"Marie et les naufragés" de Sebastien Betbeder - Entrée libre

Et voici à présent le portrait d'un cinéaste générationnel, Sébastien Bettebeder, qui signe son troisième long métrage, qui est en salle aujourd'hui.
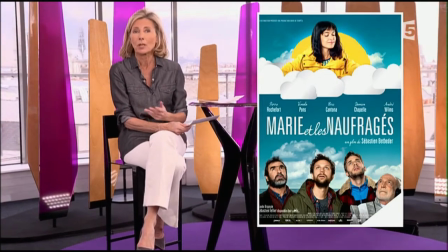(0:09)
Il s'appelle Marie et les naufragés, avec Pierre Rochefort, Vima Laponce et Éric Cantona. L'histoire d'êtres un peu inadaptés au monde moderne qui veulent retrouver le goût de l'aventure sur une île du Morbihan. Le réalisateur fait volontiers jouer les acteurs face à la caméra. Sarah Lasserie nous explique la singularité de Sébastien Bettebeder.
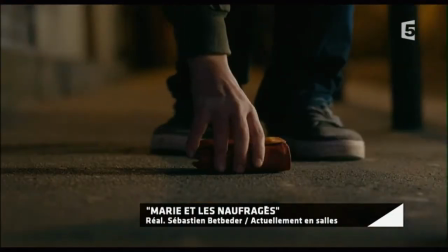(0:31) C'est qui ? Ça s'appelle Marie. J'ai trouvé son portefeuille dans la rue hier soir. Une jolie fille comme ça, ça s'appelle, hein ?
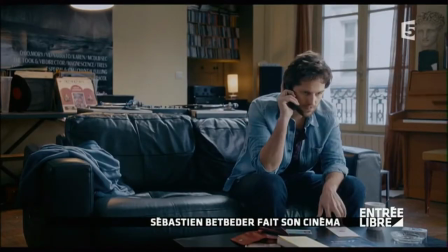(0:36) Allô ?
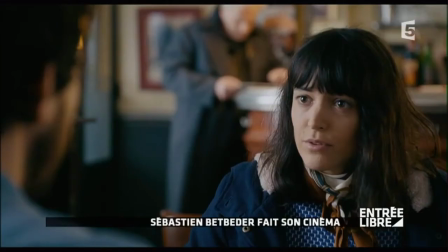(0:39)
Marie et les naufragés est le quatrième long métrage du réalisateur Sébastien Bettebeder, repéré pour son précédent film drôle, poétique et grave, Deux automnes, trois hivers.
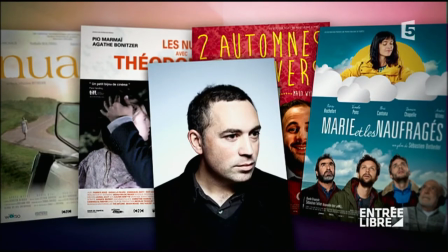(0:47)
Figure singulière dans le paysage du cinéma français, Bettebeder crée un cinéma littéraire en décalage avec la réalité, mais toujours en prise avec le réel.
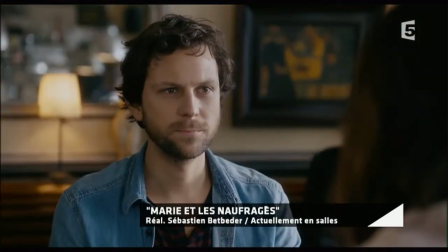(0:55)
Marie et les naufragés, c'est une histoire de rencontre qui interroge sans cesse notre rapport à la création. Marie et les naufragés parle beaucoup de création et de personnages qui choisissent une pratique artistique pour s'exprimer. Il y a un personnage qui écrit un roman, il y en a un autre qui compose un morceau. C'est pas simplement une échappée, c'est aussi une volonté d'agir et de faire de sa vie presque une œuvre d'art.
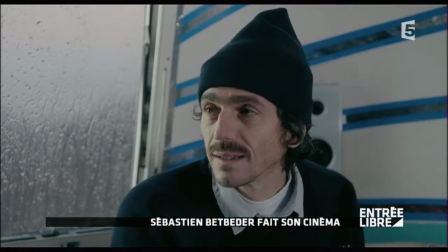(1:21) C'est très factuel tout ça. Tu devrais lui dire ce que tu ressens là, maintenant.
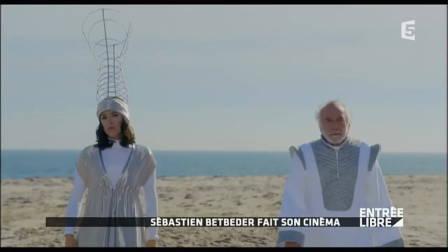(1:26)
Le film raconte l'histoire de Siméon qui choisit de suivre une jeune femme qu'il connaît à peine sur l'île de Groix, poursuivi par Antoine, un écrivain torturé.
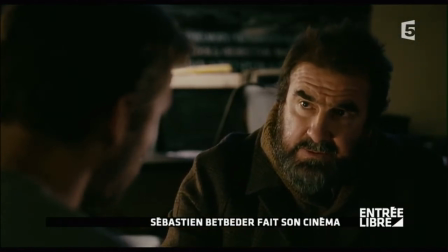(1:33)
S'il a d'abord du mal à trouver son acteur, la révélation lui vient lorsqu'il vieillit le personnage. De façon un peu divine, l'idée d'Éric Cantona, un peu comme un pari un peu fou aussi, un peu pas si fou que ça, parce que je pressentais chez lui quelque chose de Bill Murray en fait,
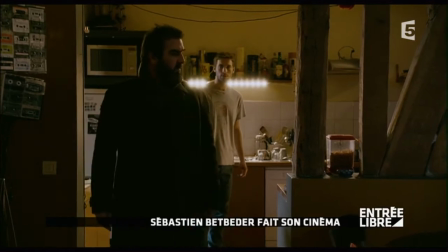(1:50) et d'un espèce de Bill Murray avec un accent marseillais. Non, il n'y a pas d'un alcool fort, genre whisky. Whisky japonais.
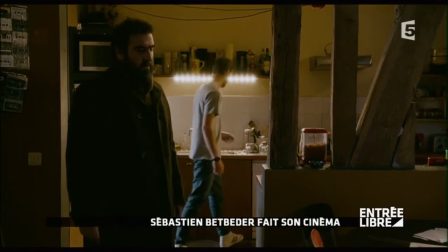(1:57) Japonais.
Alors, comment définit-il ces héros ?
Ça ira quand même.
Le film est très marqué par l'époque, ça j'y tiens aussi beaucoup, dans un contexte social assez morose et assez désenchanté. Mais ce ne sont pas des personnages qui sont dans la plainte ou dans... En cela, ce sont des héros, parce que ne pas être dans la plainte par le temps qui court, c'est faire preuve d'héroïsme.
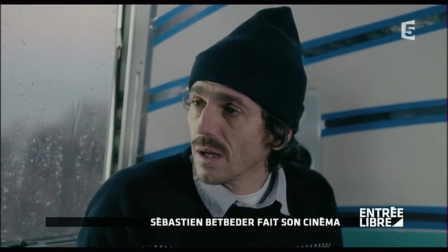(2:17)
Et ce sont des héros par ce goût de l'aventure qu'ils ont.
Vous m'accompagnez ?
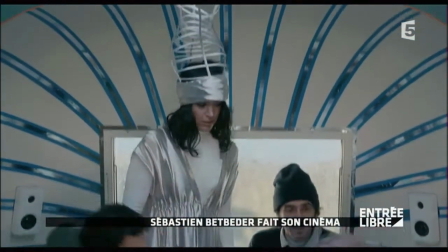(2:22) Oui.
Pour chaque nouveau film, Sébastien Bettebeder tente de nouvelles propositions dans la forme.
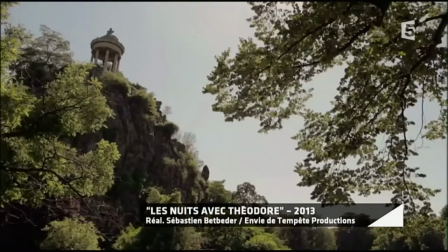(2:27)
Oui, on peut qualifier son cinéma d'expérimental.
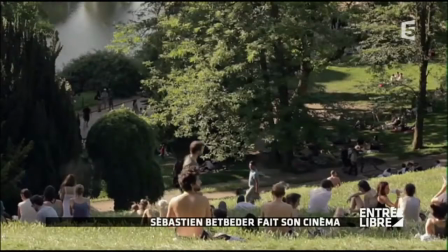(2:34)
Le terme fait très très peur, mais je considère ce terme-là comme l'équivalent de ludique. En tout cas, j'ai envie de m'amuser avec le cinéma.
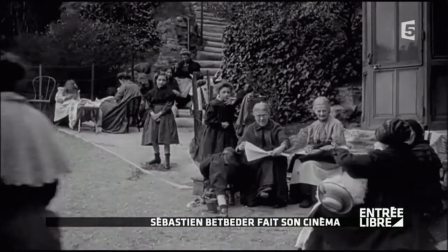(2:42)
Si dans Les Nuits avec Théodore, il mêle documentaire, images d'archives et fiction autour du parc des Buttes-Chaumont, c'est avec Deux automnes, trois hivers qu'il se démarque par son style.
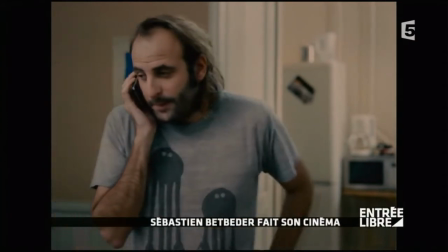(2:51) On pourrait peut-être manger un... Ce soir, chez moi, parce que j'ai un frigidaire et du coup je peux mettre des...
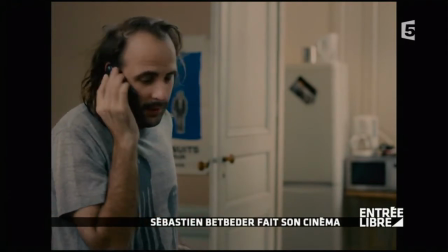(2:59)
Deux automnes, trois hivers, c'était un pari sur le mode de récit et effectivement
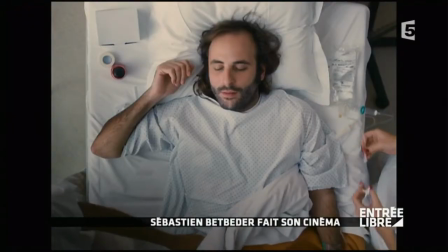(3:04)
s'autoriser des choses un peu interdites au cinéma qui étaient l'adresse caméra dans la confidence directe où des personnages regardent le spectateur.
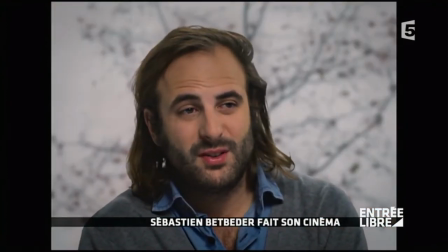(3:10) De ma bouche pâteuse, je tente timidement une question. Est-ce que je suis vivant ?
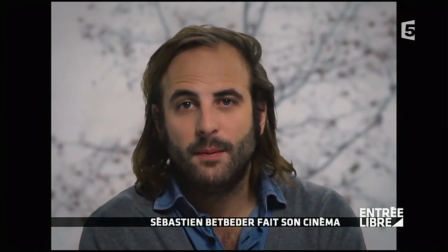(3:18)
J'aime cette idée d'un espèce de pacte et je crois que j'ai besoin de ça pour pouvoir justement amener le spectateur dans la folie de ces personnages,
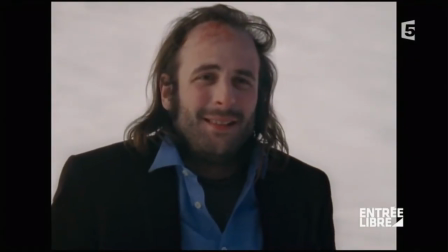(3:26)
les dérives un peu étranges qui jalonnent leur parcours.
Si tu le dis.
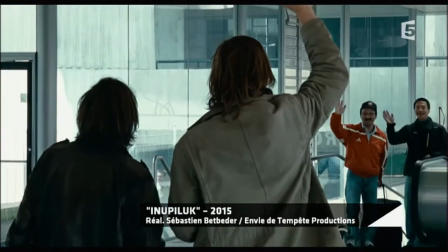(3:31)
Avec Inupilouk, il tente une nouvelle expérience, faire venir du Groenland deux Inuits qui quittent leur village pour la première fois.
Allô.
Leur venue en France a été l'occasion de me servir du réel, donc de leur existence, de leur expérience complètement inédite.
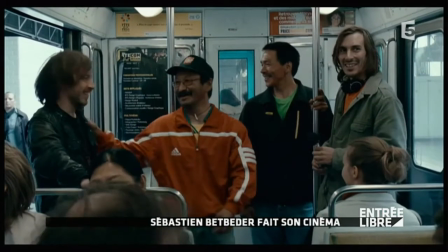(3:47)
Pour créer un film de fiction et les confronter à d'autres personnages et aller bousculer mes certitudes sur la fiction.
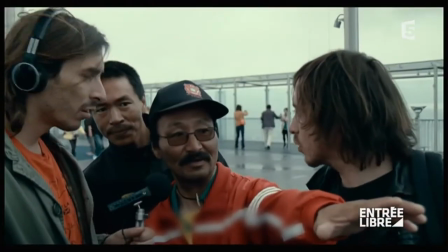(3:53) Le musée du Louvre.